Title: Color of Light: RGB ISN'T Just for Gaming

Hello everybody and welcome to the Darkwater Films channel. Today, in a new series, we're going to be discussing two things, color and light. These are two things everyone is familiar with and knows to some extent how and when each should be used or changed. Color, while a byproduct of light, has different characteristics and applications than its predecessor. RGB, a color system used by LED displays and PC keyboards all over the globe. But what is it and how does it actually work? RGB, or red, green, and blue, is an interesting system that allows you to mix different colors of, well, red, green, and blue light in order to create the illusion of grayscale, white, gray, and black. RYB, or red, yellow, blue, is a color system that affects pigments rather than light. RYB works in conjunction with RGB in filmmaking because your light bounces off of the pigments that you're seeing in the RYB spectrum when you have your wardrobe and your set design mixing with the lights that you have in your scene. For instance, I'm surrounded by red, yellow, and blue. Those of you who have seen the Matt Reeves Batman, you probably already know where I'm going with this.
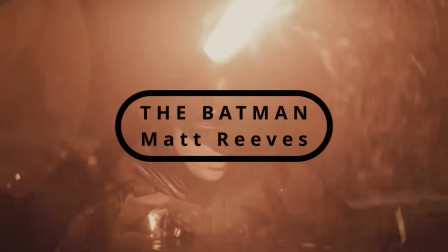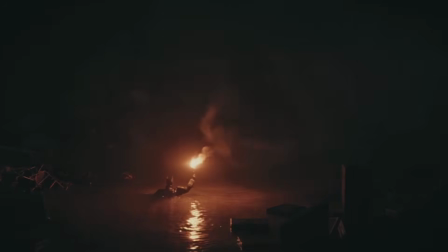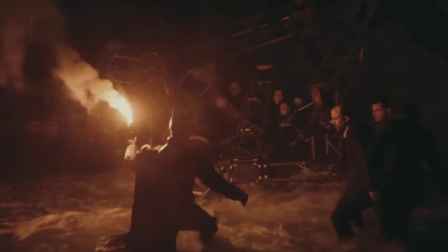Towards the end of the film's runtime, Batman is leading a group of Gotham citizens through a disaster in the pitch darkness, illuminated by nothing but the red-hued light of an emergency flare.
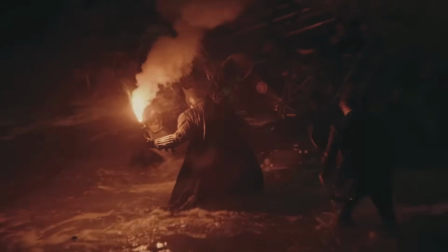Now, this scene is good, impactful, and visually stunning, but what would happen if I made the flare, say, green?
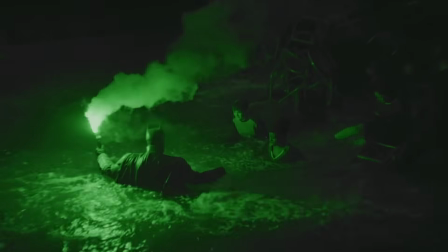Whoa. Now the Riddler vibes are brought out much more, but the atmosphere is way off base.
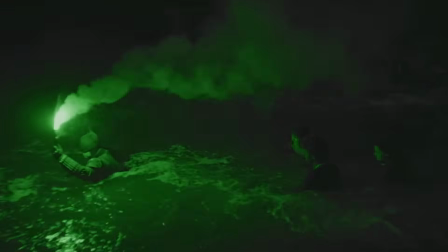Everything looks sick, toxic, and Joker-esque as opposed to alarming, dangerous, and angry, with anger being a running fiend throughout the film's runtime.
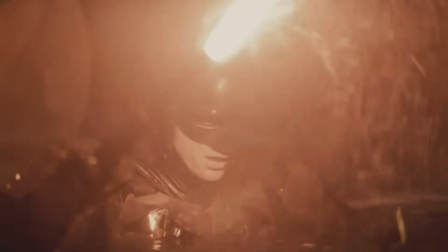That brings us to the last piece of our cinematic breakdown, light itself.
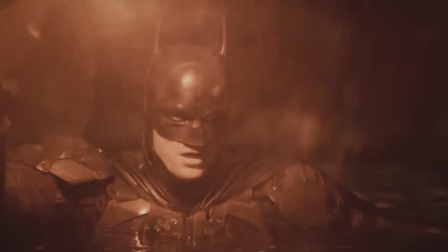In this shot from The Batman, you can see very defined shadows and vibrant dark spots creating a very dramatic contrast on the actor's face.
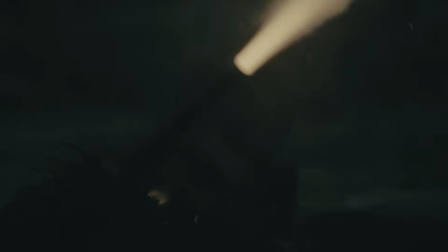And yet, you can still clearly see what's happening around him, distinguishing the background from the foreground, despite them both being bathed in the same color of light.
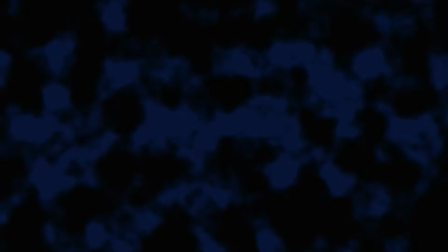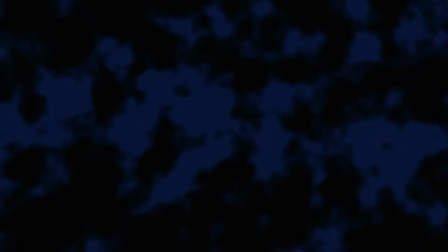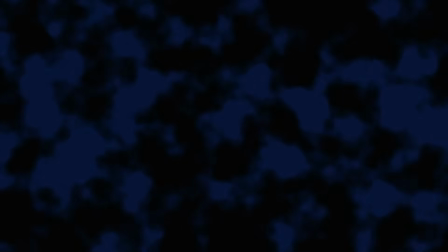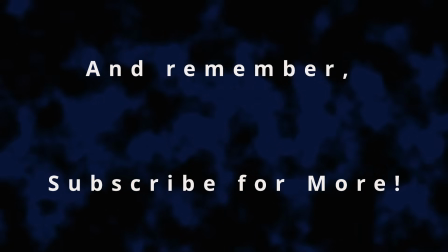in order to catch the next video on color and light. Later!